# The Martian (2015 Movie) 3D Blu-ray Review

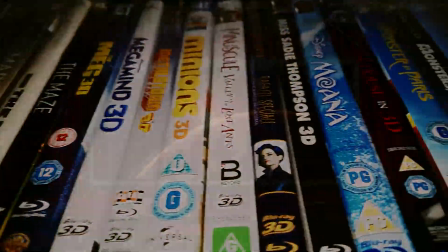0:07 Hello and welcome to the 3D Blu-ray Bunker.
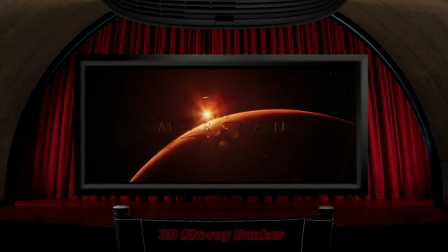0:10 This is where we die-hard fans of 3D look exclusively at 3D Blu-rays and almost entirely focus on the quality of the 3D on offer.
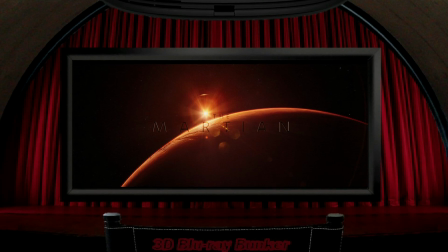0:17 So unlike most reviews, which very reasonably focus on the film itself with perhaps a few short comments at the end about the 3D, here we do things the other way around. And today we're looking at The Martian, Ridley Scott's 2015 film about a lone astronaut's attempt to survive having been marooned on Mars. The aspect ratio is 2.4 to 1. And the film was natively shot in 3D.
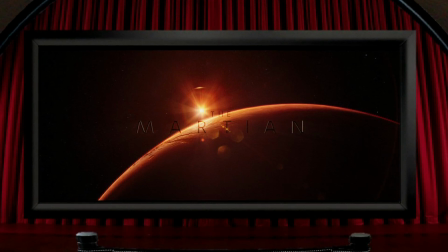0:40 And the cinematographer Dariusz Wolski also photographed Robert Zemeckis' 3D film The Walk in the same year, although that film was shot in 2D and post-converted to 3D. So let's have a look at how The Martian's native 3D shapes up.
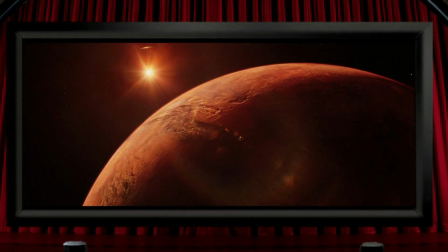0:54 As soon as the film opens, we see some serious 3D. Mars is shown not as a flat disk, but as a visibly spherical object, which is something that would obviously be impossible with the naked eye. And this hyperstereo shot, rather than being natively filmed, is presumably, like a lot of the best stereoscopy in the film,
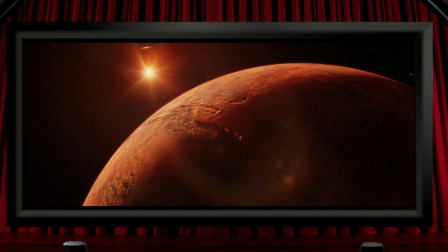1:12 natively rendered 3D CGI. And judging by the look of Mars here, the separation between the two camera lenses would have to be not the standard 2.5 odd inches, but more like thousands of miles, I should think. It's a fantastic shot and a great and unusual way to see the planet.
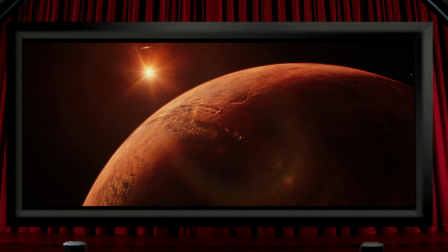1:29 If you look at the massive scar here on Mars's surface, which I think is Valles Marineris, the 3D makes it look way deeper than the 6 or 7 miles that this canyon actually measures.
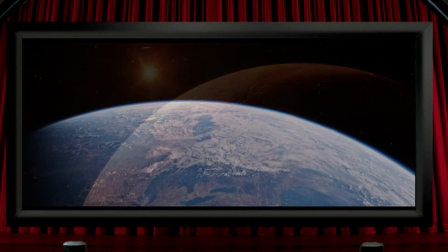1:42 But I really like this view, and it sets things up nicely. And there's a similar shot of Earth with the same level of dimensionality to it.
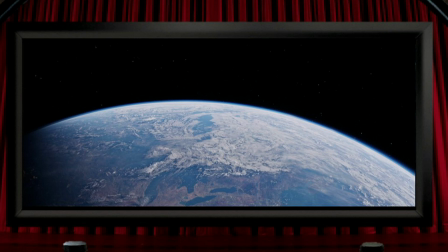1:50 And like the canyon on Mars, the clouds here are placed way higher above the planet than they actually would be. These aren't criticisms at all, as hyperstereo is absolutely my favourite flavour of 3D. By the way, the star field is flat, which is something I've seen in some 3D films have depth added to it,
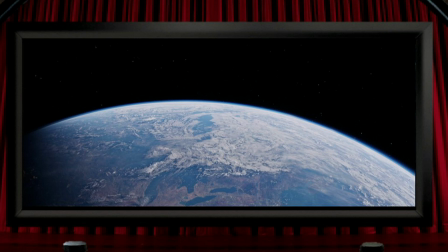2:09 but in doing so that would imply a camera with the distance between its lenses being probably measured actually literally in light years.
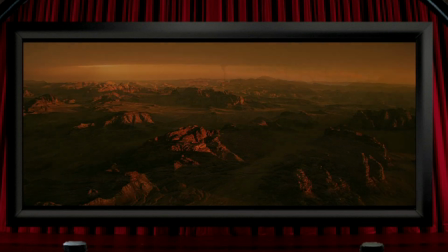2:17 We get several Martian landscape shots throughout the film, which all offer different views at varied times of the day with different weathers,
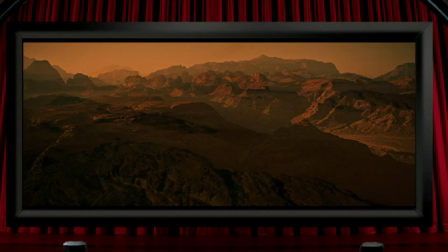2:25 which, like the view of the planet, are all hyperstereo and they look superb. They're probably stunning, brilliant 3D shots.
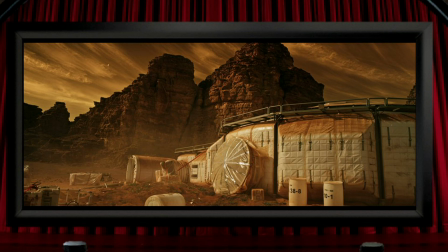2:32 And this view of one of Mars's two moons, which I think is Phobos, clearly places it deep in the screen, behind and beyond the clouds, and it's one of my favourite shots in the film. It's often difficult for me to know what's real and what's CG in effects-heavy films like this,
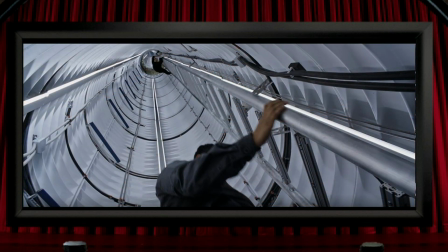2:47 but I'm assuming that these spacecraft interiors are probably partly sets and partly CG, and shots like this down the ladder,
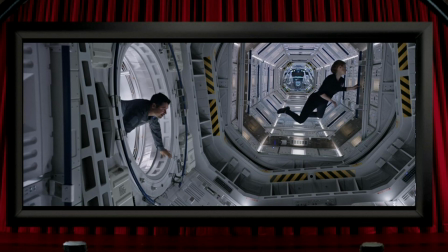2:53 or long corridor shots like this, should look good in 3D, and here they really do look incredible.
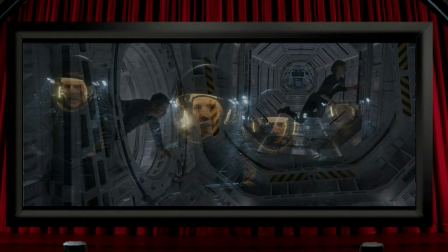2:59 There's vast amounts of depth stretching way back into the screen. Other great moments include this dust storm, with the particles coming out of the screen,
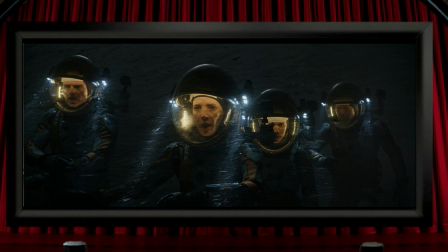3:07 although since it's a violent storm they're moving so quickly that you don't fully feel them floating in front of you.
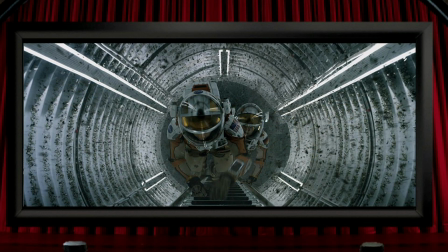3:12 But when these particles are combined with the long view down the ladder, you get a view that really is a fantastic piece of 3D composition.
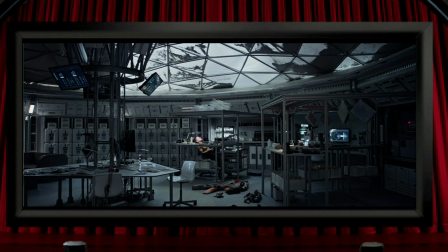3:21 In other areas, the production design looks really well planned for 3D. The interior of the Mars base here has various things populating the set from left to right and front to back.
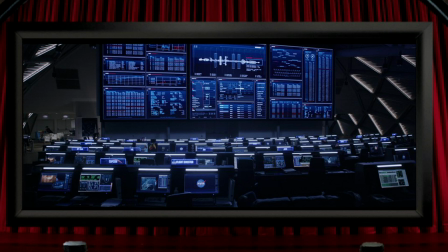3:30 And there's the usual view of mission control that we've seen from dozens of space travel films, but here in 3D those banks of screens look way better than ever.
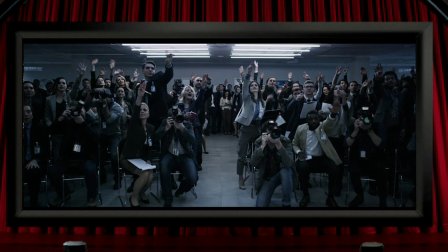3:38 These rows of journalists are in excellent composition, and when the camera pulls back from the rear view, it's another great 3D moment.
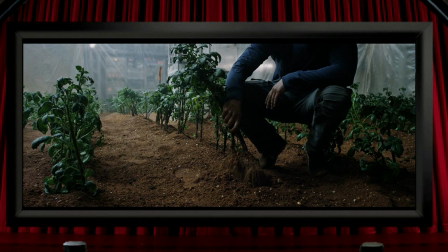3:45 And hopefully not much of a spoiler here, but this shot of the Martian's potato crop is an excellent example of where the native 3D photography does a more perfect job of creating detailed solidity than a conversion would be able to achieve with such a complex view.